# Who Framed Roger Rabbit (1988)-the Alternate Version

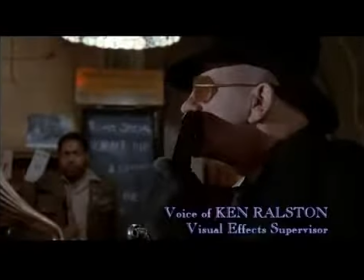Somewhere out there there's an entire motion picture of Roger where instead
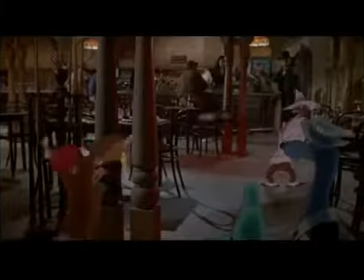of cartoon characters in the shots there's big full-size rubber sculptures of every character.
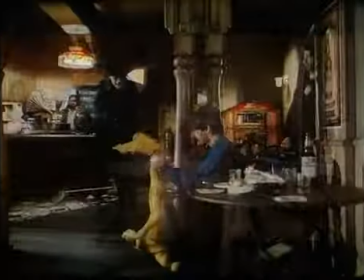Stop that laughing! Yeah!
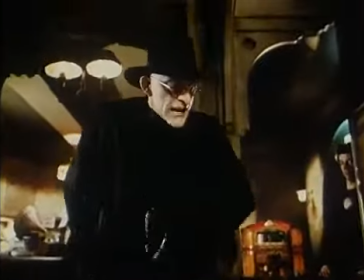Chris, have you forgotten what happened last time?
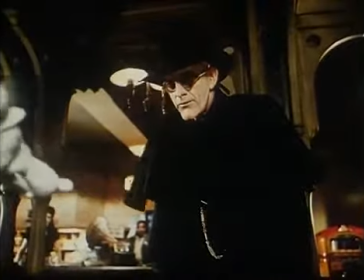Just want we should disassemble the place. Get it in more, Paul.
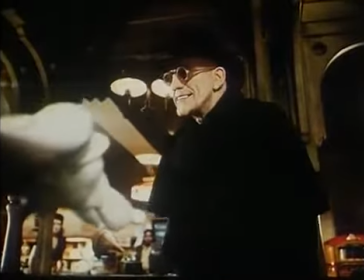No, Sergeant, disassembling the place won't be necessary.
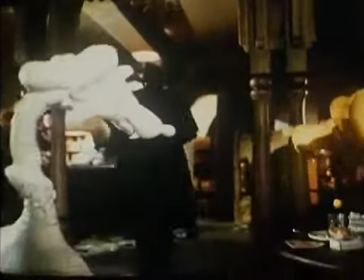The rabbit is going to come right to me.
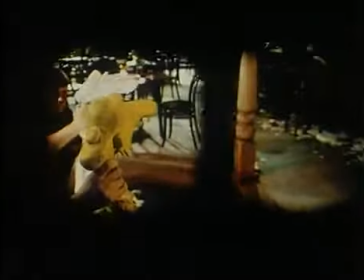No tune can resist the old shave and haircut trick.
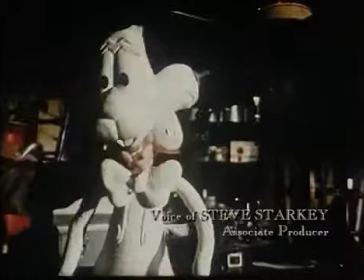We had a life-sized model or puppet of every character created
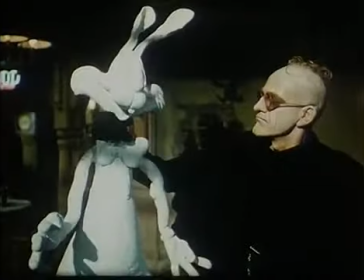that could be placed in the set and actually dance around and
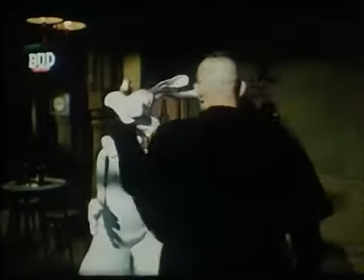mimic the actions of the way Bob described him and the way that the character was supposed to act.
Officers, arrest that man.
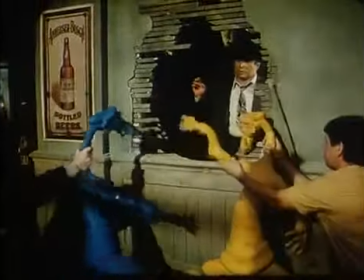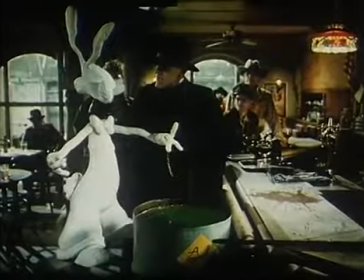Does the condemned have anything to say before his sentence is carried out?
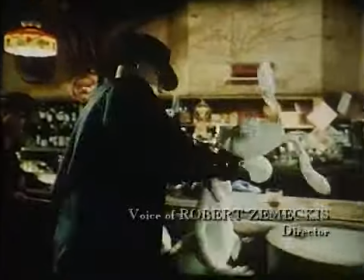Well, those were basically invented just to give us an idea of the size of the cartoon character in the frame and how the light would fall on him.
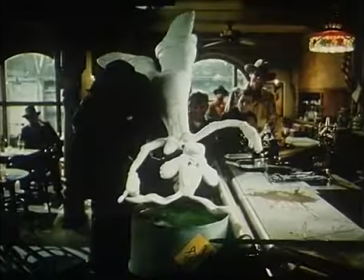And as far as movement, of course, they can't move anything like the cartoons are going to move.
Hey, Judge!
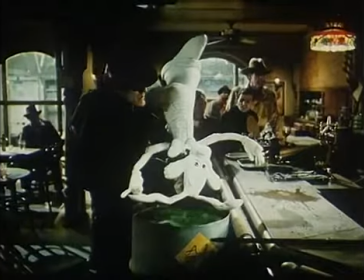Doesn't a dying rabbit get a last request? Yeah, no diving bell submarine? No, I think you want a drink.
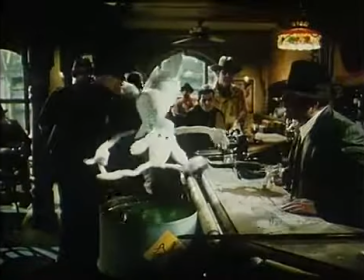How about it, Judge? Well, why not? I'm feeling magnanimous today.
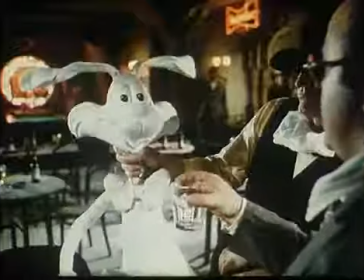Well, happy trails. No, thanks, Eddie. I may be attuned, but I'm gonna show you I can go out like a man.
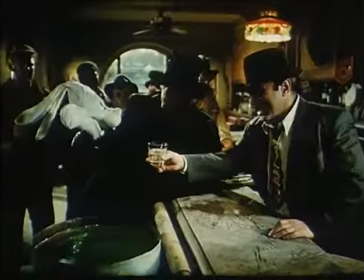I wanna see you go out like a man. I wanna see you drink the drink. No, really. Besides, I'm trying to cut down.
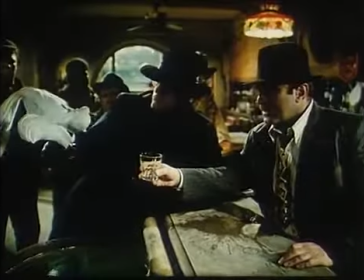Drink the drink! But I don't want the drink. He doesn't want the drink. He does.
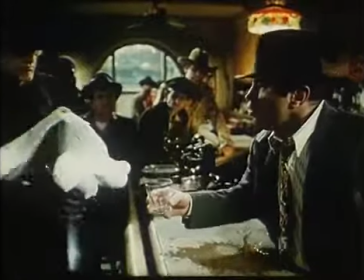No, I don't. You do. I don't. You do. I don't. You do. I don't. You don't. I do. You don't.
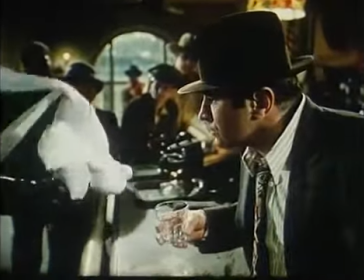Listen, when I say I do, that means I do. You got that do. Capital Z-O-O, do.
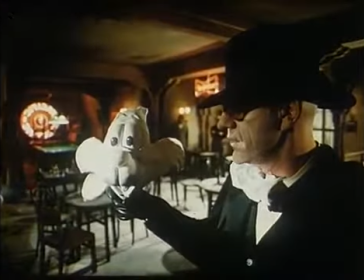The reference they mainly use for lighting. And they just take this big rubber doll and shake it up and down.
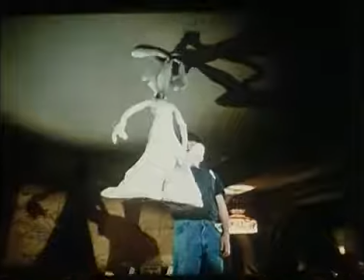But it's actually very helpful for us for sizes and also perspective.
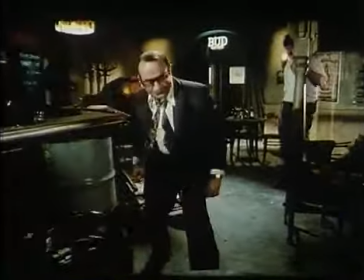Even though we're going to probably draw the rabbit very different, You'd be surprised when the head comes forward to the lens how far forward it is and
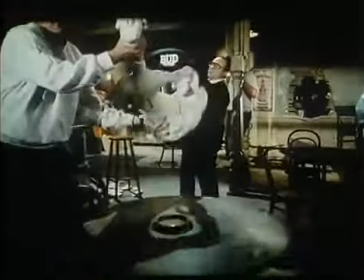animators tend to be conventional They keep everything flat and this thing is the push and pull
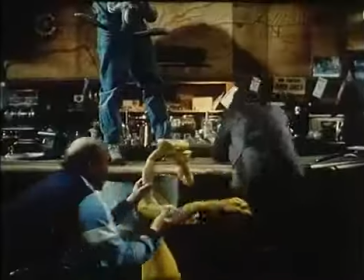It's gonna come right at you right away from you. So it's a big help
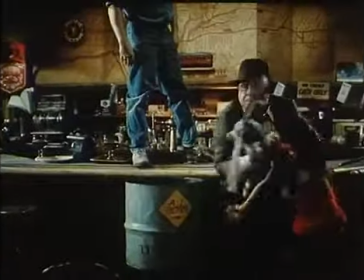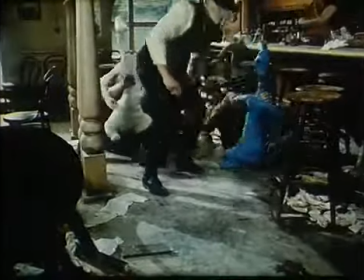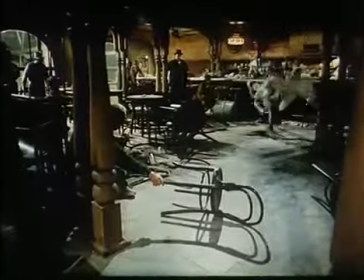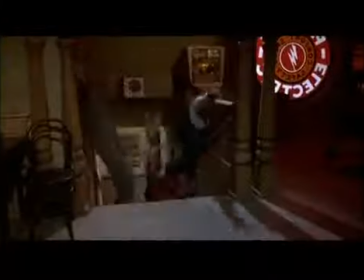It is going to come right
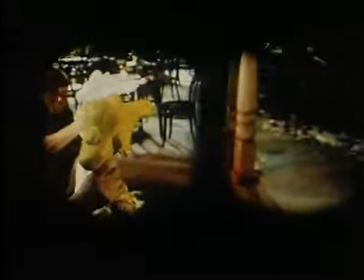No tune can resist the old shave and haircut trick.
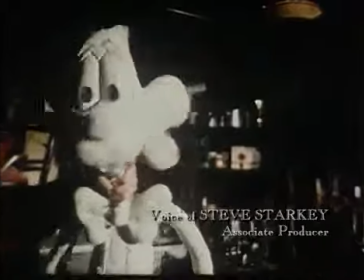We had a life-sized model or puppet of every character created that could
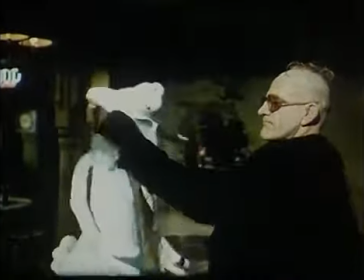be placed in the set and actually dance around and mimic the actions of the way Bob described them and the way that the character was supposed to act.
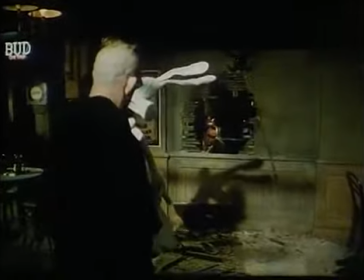Officers, arrest that man.
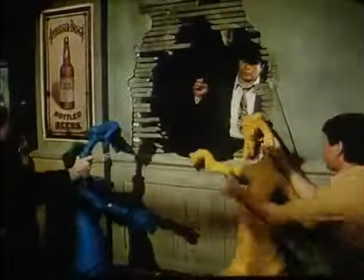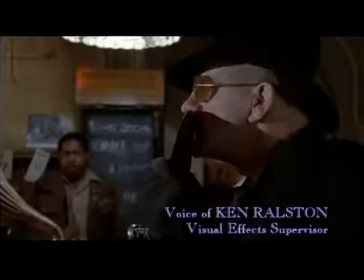Somewhere out there, there's an entire motion picture of Roger,
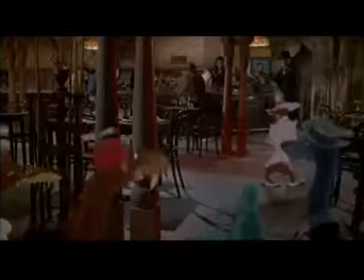where instead of cartoon characters in the shots, there's big, full-size rubber sculptures of every character.
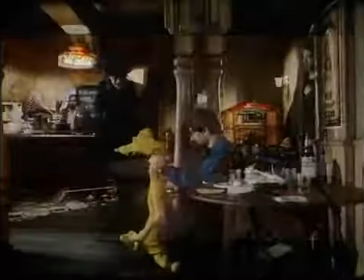Stop that laughing! Yeah!
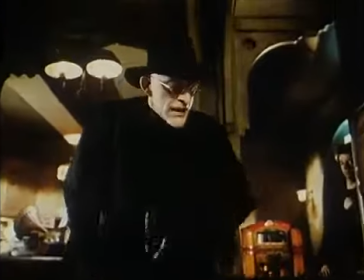Chris, have you forgotten what happened last time?
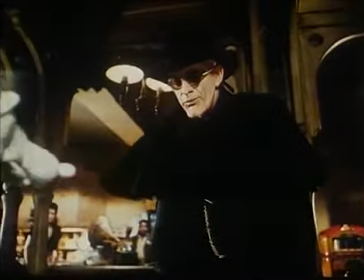You swan we should disassemble the place? Get it in more, Paul. No, Sergeant.
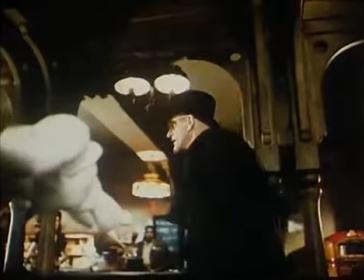Disassembling the place won't be necessary. Well, happy trails.
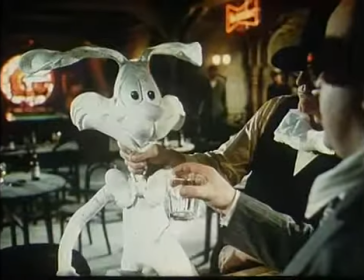No, thanks, Eddie. I may be attuned, but I'm gonna show you I can go out like a man. I wanna see you go out like a man.
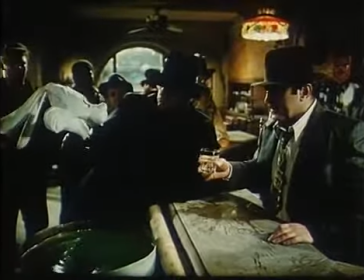I wanna see you drink the drink. No, really. Besides, I'm trying to cut down. Drink the drink.
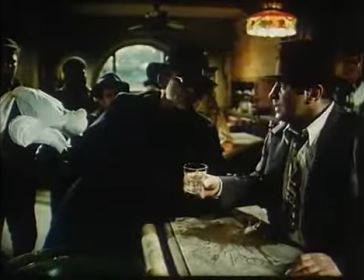But I don't want the drink. He doesn't want the drink. He does. No, he don't. You do. I don't.
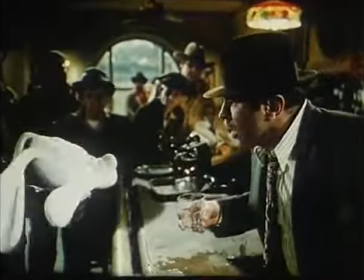You do. I don't. You do. I don't. You don't. I do. You don't. I do. You don't. Listen, when I say I do, that means I do.
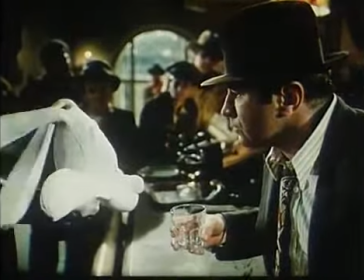You got that do. Capital Z-O-O-D.
The reference, they're mainly used for lighting.
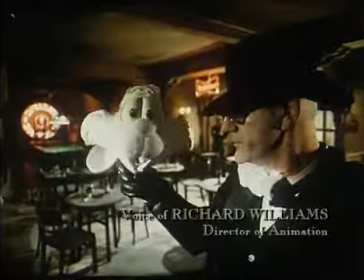And they just take this big rubber.
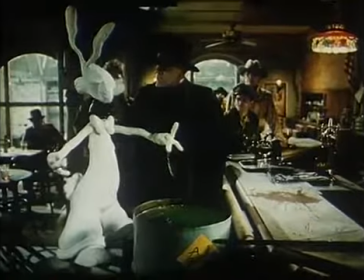Does the condemned have anything to say before your sentence is carried out?
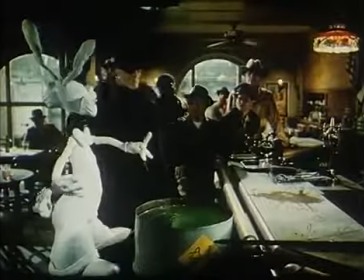Well, those are basically invented just to give us an idea of the size of the cartoon character in the frame and
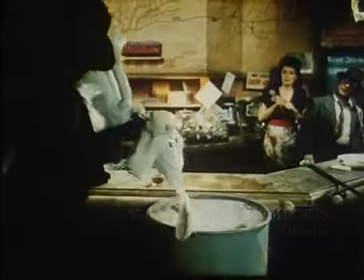How the light would fall on them and as far as movement of course,
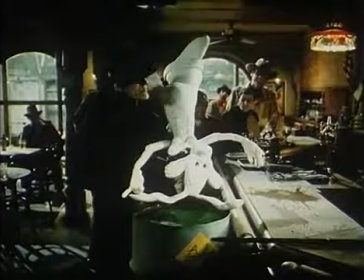they can't move anything like the cartoons are gonna move Hey, judge Doesn't a dying rabbit get a last request?
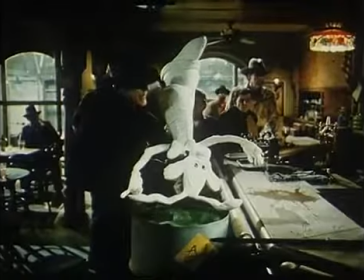Yeah, no diving bell submarine. No, I think you want a drink. How about it? Oh, why not?
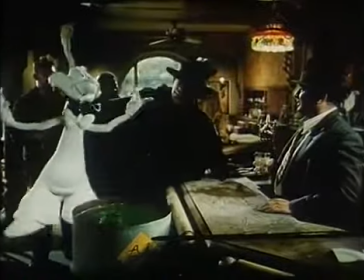I'm feeling magnanimous today.
...doll and shake it up and down.
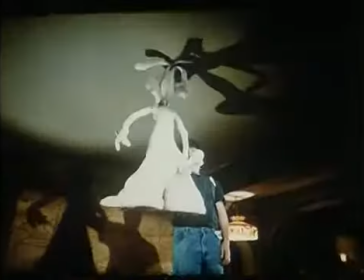But it's actually very helpful for us for sizes and also perspective.
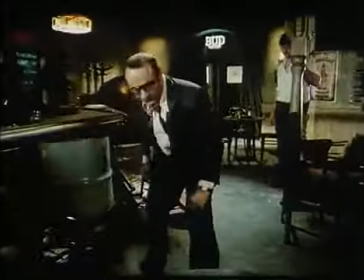Even though we're going to probably draw the rabbit very different, you'd be surprised when the head comes forward to the lens, how far forward it is.
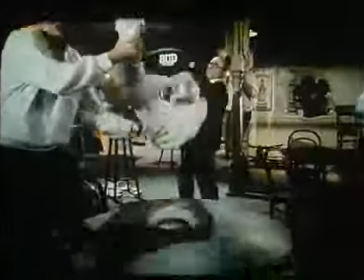And animators tend to be conventional. They keep everything flat. And this thing has got push and pull.
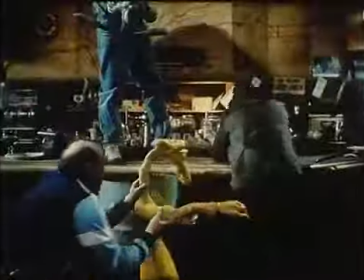It's got to come right at you, right away from you. So it's a big help